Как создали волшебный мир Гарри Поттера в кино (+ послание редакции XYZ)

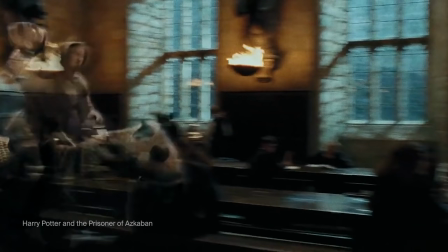Художнику-постановщику дали карт-бланш на переработку дизайна, сильно изменилось освещение, а интерьер Хогвартса преобразился почти полностью.
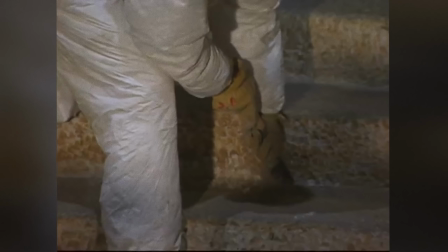Стюарт Крейг признался, что ему не совсем понравился дизайн, который он придумал для первых двух частей, поэтому он переосмыслил свои предыдущие наработки.
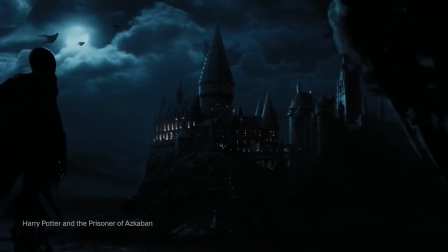Уютное волшебство сменилось мрачным фэнтези, и почти все изменения касались настроения декораций. Несколько раз на съемках первых двух частей мы хотели что-то поменять,
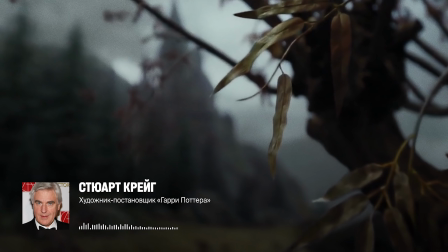и благодаря Альфонсо Куарону, нашему режиссеру, нам позволили изменить дизайн в некоторых аспектах.
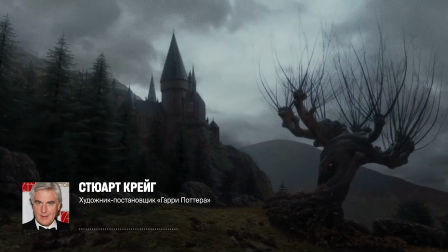Хогвартс все же магическое место и никакого труда не составит сказать Ну здесь что-то немного меняется Посмотришь на какую-то вещь,
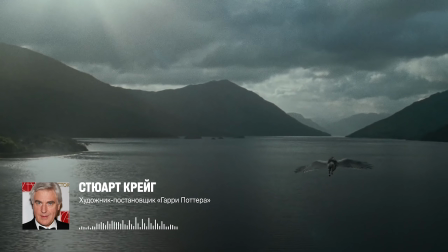а в следующий раз она будет выглядеть иначе Например, я считаю,
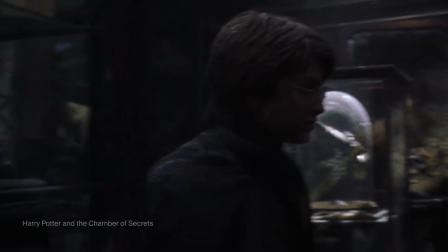что хижина Хагрида в Узнике Аскабана выглядит намного лучше С изменениями и приходом новых технологий пришли новые креативные решения по части декораций
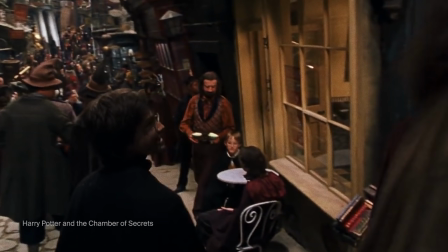Одна из любимых локаций Крейга – Косой Переулок,
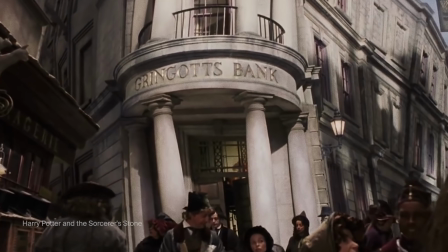которого называл отдельным персонажем во франшизе Художник-постановщик хотел, чтобы Косой переулок выглядел так, словно это место застыло во времени.
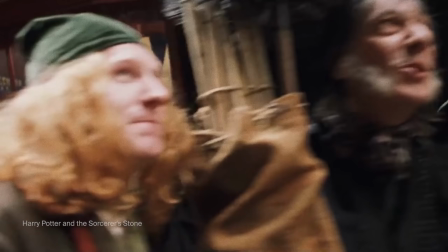Крейг сравнивал его с окружением из романов Чарльза Диккенса.
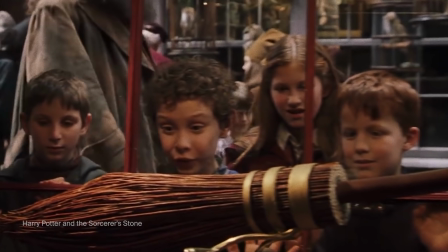За основу он взял изображение Лондона 17 и 18 века, а часть локации нарисовал на основе реальных улиц Прайтона и Йорка.
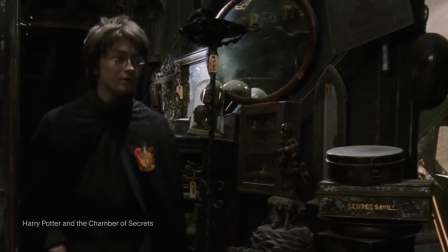Больше всего в Косом переулке ему нравится особая атмосфера разрухи и замшлости. Крейгу казалось, что некоторые уголки этого района должны выглядеть полузаброшенными и жуткими.
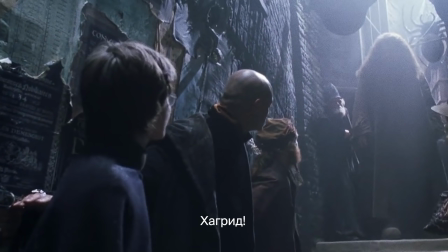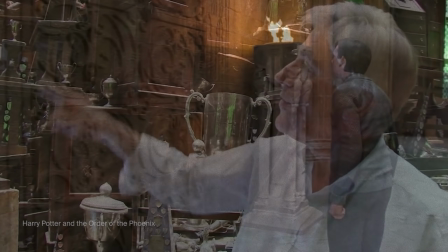Другая локация, которую он выделяет в серии – «Выручай комната». Каждую вещь в этом помещении Крейг подбирал вместе со своей командой.
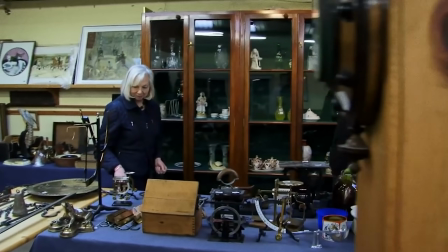Он посетил несколько десятков аукционов раритетной мебели и выкупил почти всё, что смог найти.
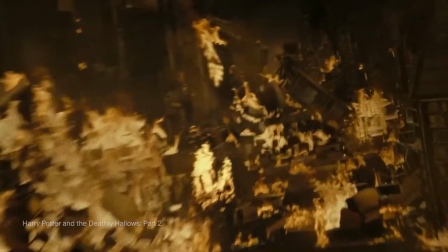На сбор вещей для съёмок ушло несколько месяцев.
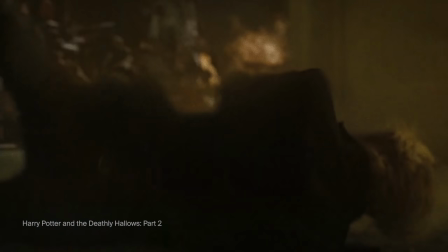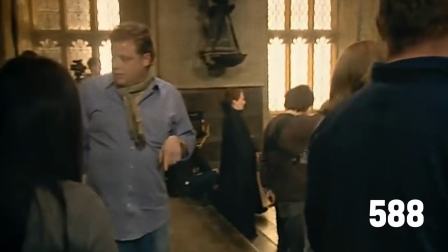За 8 фильмов съёмочная команда построила 588 декораций, из которых лишь несколько использовались для всех частей.
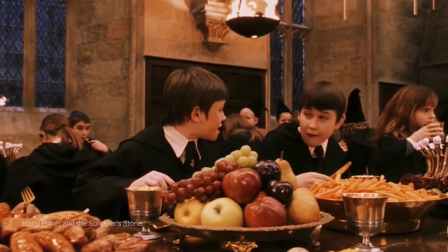Среди них, например, Большой Зал Хогвартса, где проводятся все торжественные мероприятия школы.
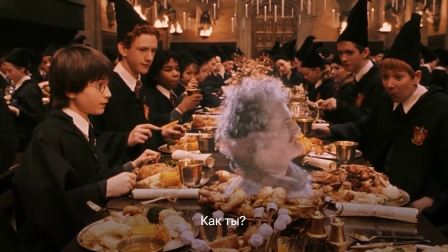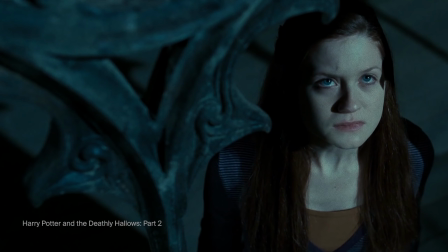Как мы упоминали ранее, в Дарах Смерти уже вовсю использовали компьютерную графику, и в них труд Стюарта Крейга не так заметен.
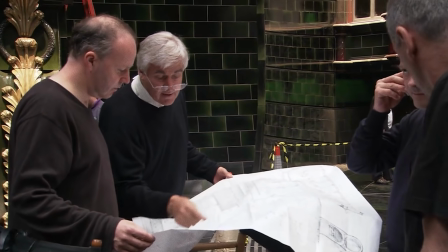Но именно благодаря бессменному художнику-постановщику серия сохранила свой уникальный и волшебный облик.
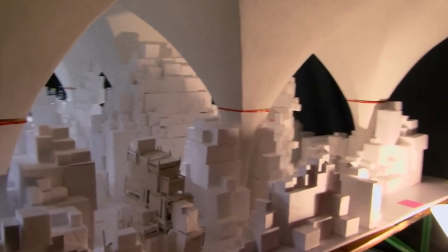Сейчас Крейг немного отошел от дел, из последних работ можно выделить лишь две части Фантастических Тварей,
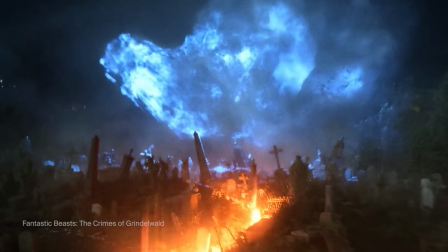где он уже по-новому взглянул на мир, придуманный Джоан Роулинг.
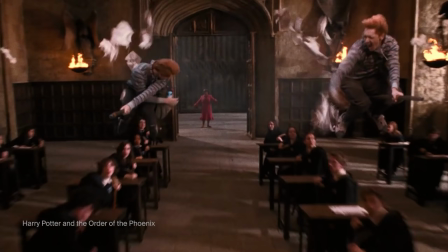Впрочем, зрителям он запомнится прежде всего как человек, который смог перенести на экран настоящее волшебство.
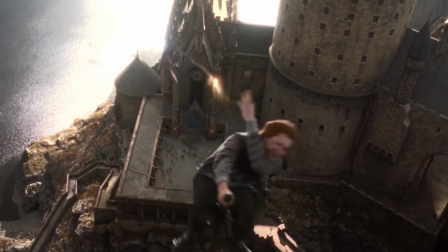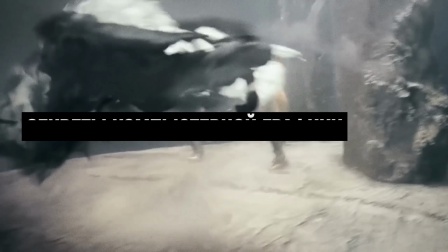В Гарри Поттере магия выглядит естественно благодаря убедительным спецэффектам.
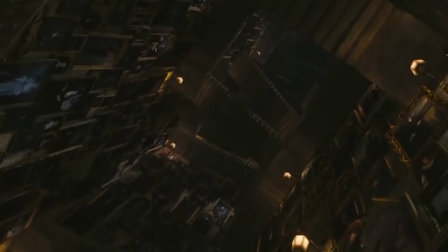Например, движущиеся лестницы создавали с помощью комбинации настоящей декорации и компьютерной графики.
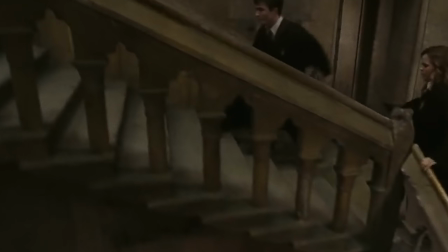На съемках всех частей актеры поднимались по одной и той же движущейся лестнице, которую соорудили инженеры еще для первого фильма.
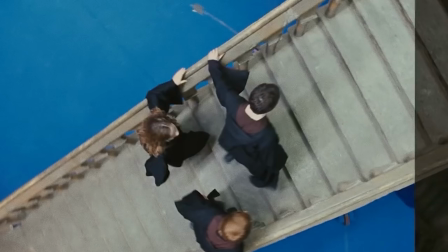А затем разные компьютерные модели этой лестницы на фоне синего экрана совмещали в одном кадре.
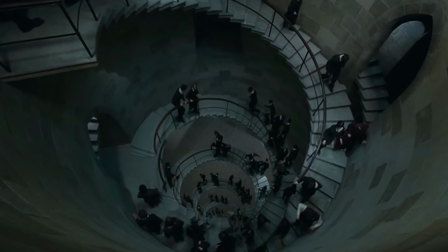Так создавалась иллюзия того, что в Хогвартсе все лестницы двигаются одновременно. А с живыми портретами получилось гораздо проще.
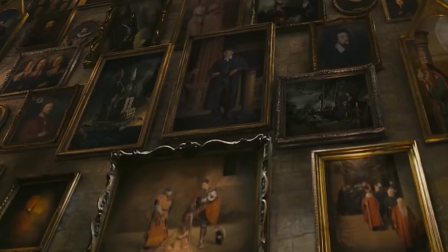В рамках, где висели картины, находилась синяя ткань, на которую во время постпродакшена вставляли необходимые видеофрагменты.
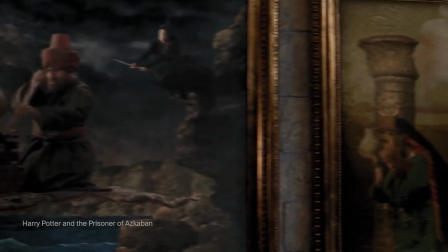Большую часть портретов в последних частях рисовали уже с нуля, без использования синих экранов.
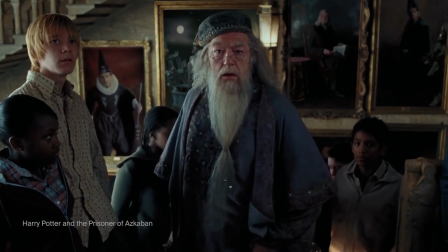Кстати, людей в портретах играли не профессиональные актёры, а сотрудники и продюсеры Warner Bros.
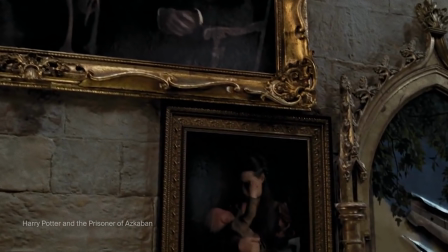Таким образом, они хотели засветиться во франшизе. Почти так же сделали с живыми фотографиями в газетах.
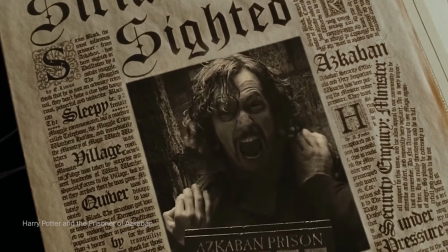Это тоже видеофрагменты, вставленные на постпродакшене. Только здесь использовали зеленый экран на бумаге и различные фильтры, чтобы состарить картинку.
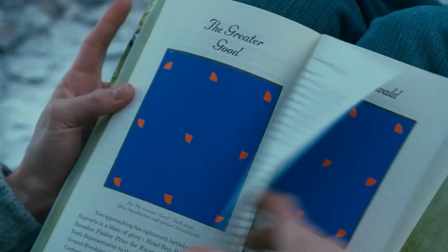Зеленый экран накладывали не только на статичные, но и на движущиеся объекты. Например, руки.
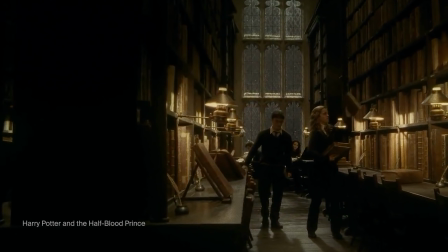В «Принципе лукровки» есть сцена в библиотеке, где книги из рук Гермионы сами возвращаются на полки.
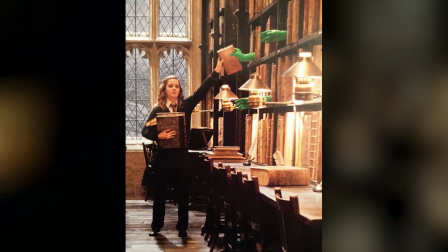Секрет этой сцены довольно очевиден. Эмма Уотсона давала книги людям, которые находились за книжными полками.
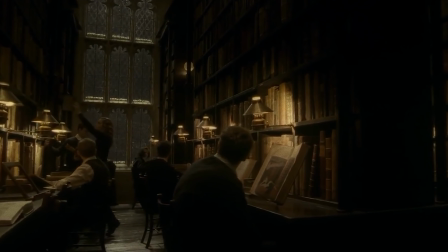На руки им надели специальную зеленую ткань, которую убирали с помощью компьютера.